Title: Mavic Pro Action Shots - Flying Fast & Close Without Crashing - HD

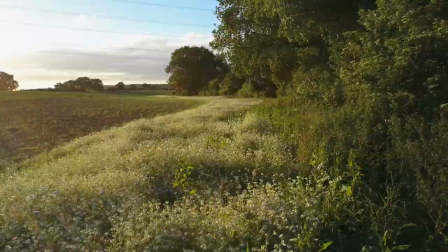[1:58] I'm glad I didn't hit you.
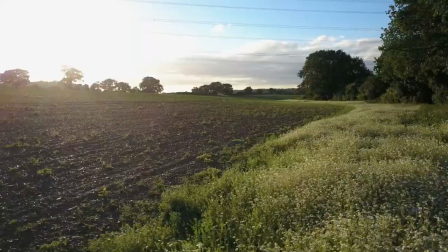So a few interesting shots there and some of them probably look like I'm sailing a little bit close to the wind but look this video is not about how to fly like an idiot. On the contrary it's actually had a set up shots that look good, stay within the rules and that are flown in complete and precise control. Now most countries have laws that pretty much stipulate you've got to be around 50 meters or 150 feet away from any person that hasn't given their express permission to be closer or part of the video. In addition another common rule is that you've got to keep your drone in a visual line of sight, means literally you can see it with your own eyes. It's that last rule that we actually make use of for most of our shots. Not only keeping the drone in visual line of sight but making sure that you yourself are actually lined up with the flight path so that you can see precisely where it's going and control it accordingly.
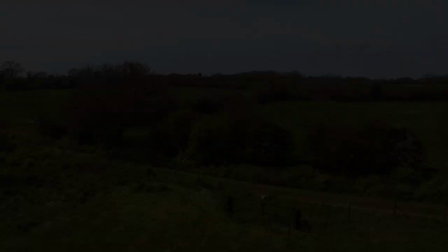[2:57]
I'll show you what I mean.
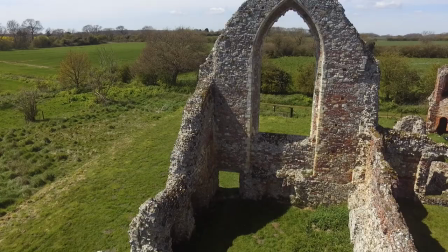[3:02]
So let's take that opening shot reversing through the window of the Abbey Ruins.
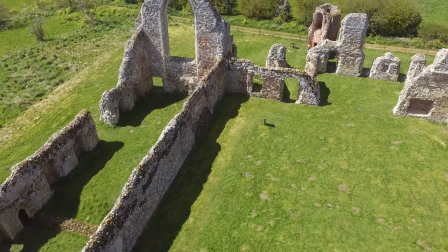[3:06]
From a distance it's easy to see if you're flying up or down or left or right but distance away from you is almost impossible to gauge.
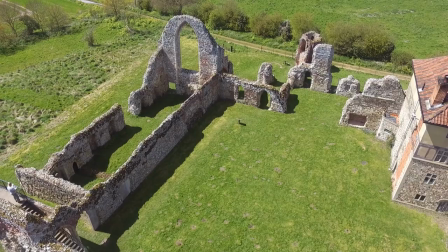[3:12]
So for this shot I simply lined up the Mavic on one side of the window and got vantage point at the same height on the other
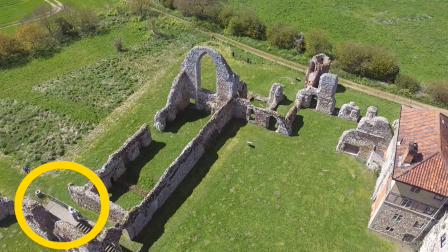[3:18]
side where I could see the Mavic flying towards me precisely without risking it hitting any part of the window at all.
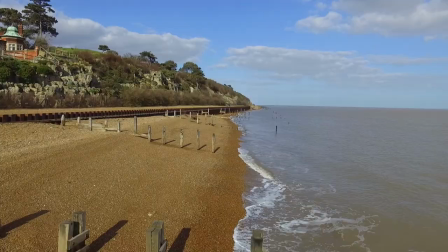[3:25]
Same principle along the beach I'm flying directly away from my position on the sand so I'm perfectly lined up to see the
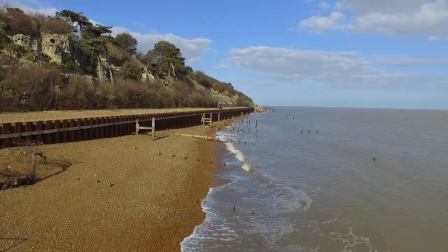[3:32]
height of the drone relative to the height of the wooden posts coming up out of the beach and also the seawall so as I fly away all I need to do
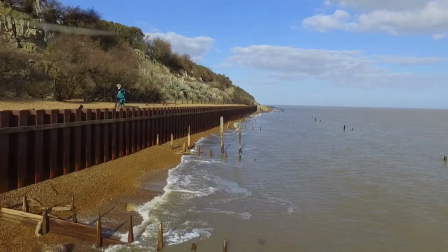[3:40]
is focus on keeping the drone moving forward whilst allowing myself to get as close to the seawall as I want making it look like I'm skimming alongside it.
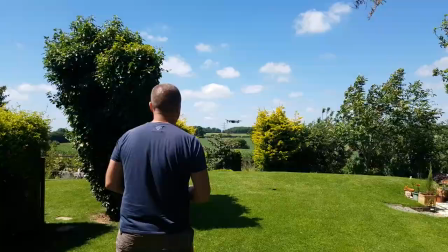[3:48]
And same principle with this reverse shot through some bushes.
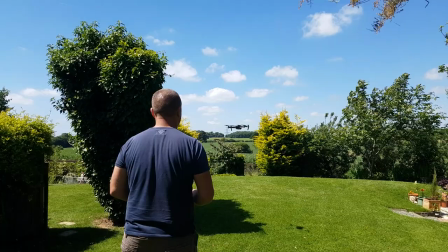[3:52]
Beforehand I lined up the height and the direction of the Mavic so that when I hit reverse it would simply fly backwards perfectly aligned to miss the bushes as I also gently raised the altitude slightly.
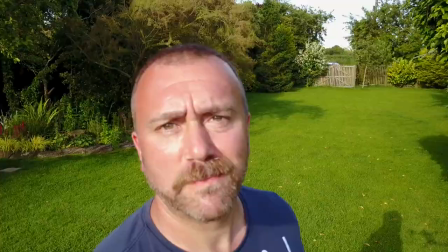[4:03]
But another trick is to fly the opposite way and simply reverse the video footage.
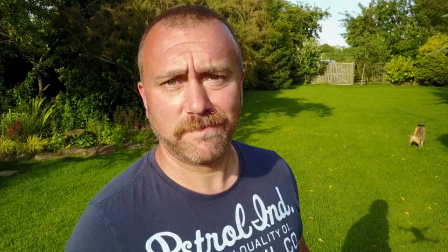[4:08]
The very opening shot of this video looks like I'm about to slice my head in two but in fact it's simply me flying backwards from a very close starting position
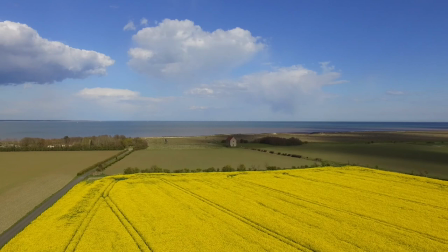[4:17]
so this is another useful trick it's always easier to fly away from a precise point than it is to fly towards it and
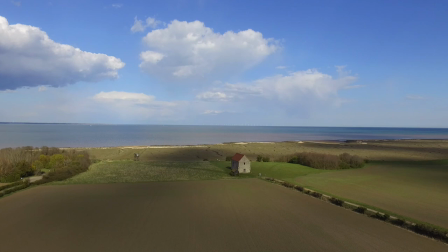[4:25]
here's another example Bradwell Church is the UK's oldest standing church built in the 7th century rather than try and zoom right into
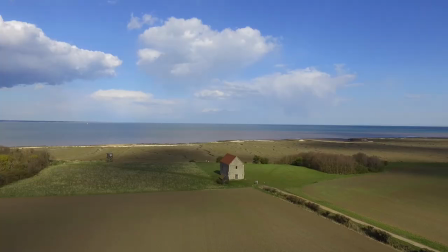[4:34]
it from afar I simply started close up to the front door and then flew backwards then I reversed the video and in this case I actually sped the video up as
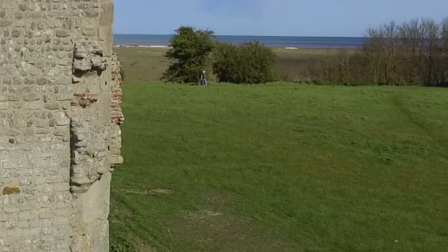[4:42]
well. If you're going to do that that's fine but just watch out for any background movement that might give it away like the people walking backwards very fast in the distance.
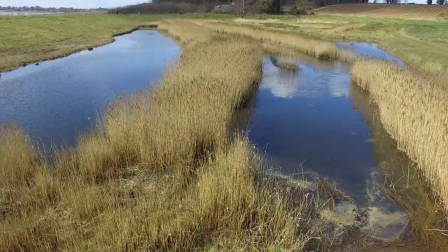[4:51]
But it's not all about being fast and furious. Sometimes you just want to get a simple shot floating along just above the grass or something.
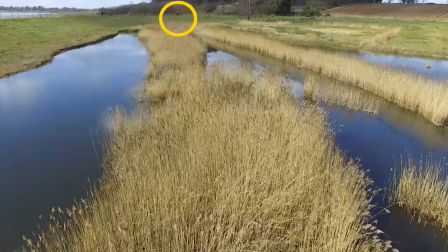[4:59]
So again lining yourself up with the level of the Mavic will allow you to concentrate solely on maintaining the correct height without any danger of clipping the plants or losing it.
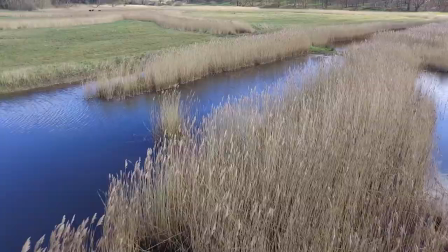[5:07]
Getting good video is half planning, half flying and half editing, which I know is three hours, but there we are.
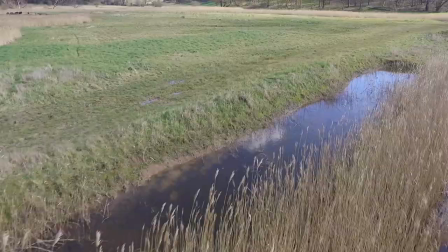[5:13]
Being able to try out a flight plan a few times is important, and being able to edit the clips to just miss out those mistakes makes all the difference.
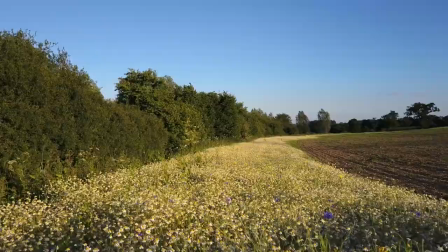[5:21]
Finally, it's often perspective that can make things look closer than they really are.
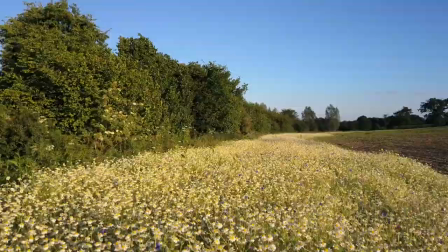[5:25]
What started off as a simple shot, skimming over some flowers, ended up showing how different camera angles can play tricks.
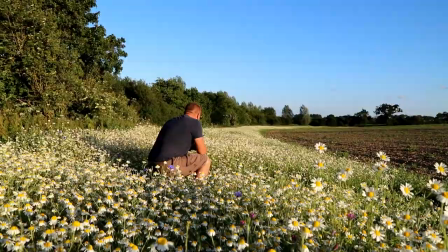[5:32]
So again, lining yourself up at the height of the flight path means you can skim the Mavic along the tips of the flowers,
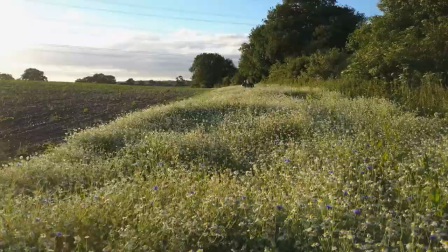[5:37]
and appear to be just gliding over them on the return part I wanted a faster
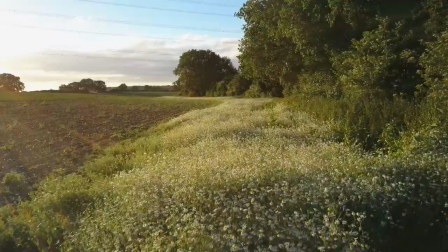[5:42]
flight that skimmed past us from the main clip it looks like I almost cut
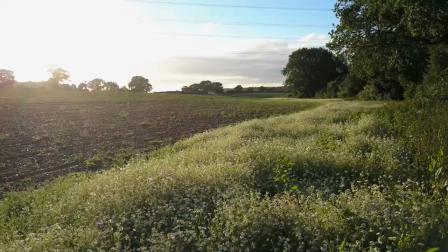[5:47]
Stu's ears off from his camera's perspective you can see the Mavic was a good five or six feet away and crucially flying in a dead straight line
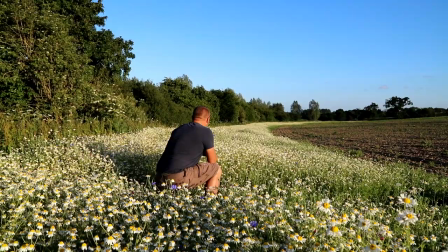[5:55]
this shot did take around five attempts and I only finished when I could see the flight path was spot-on to miss us so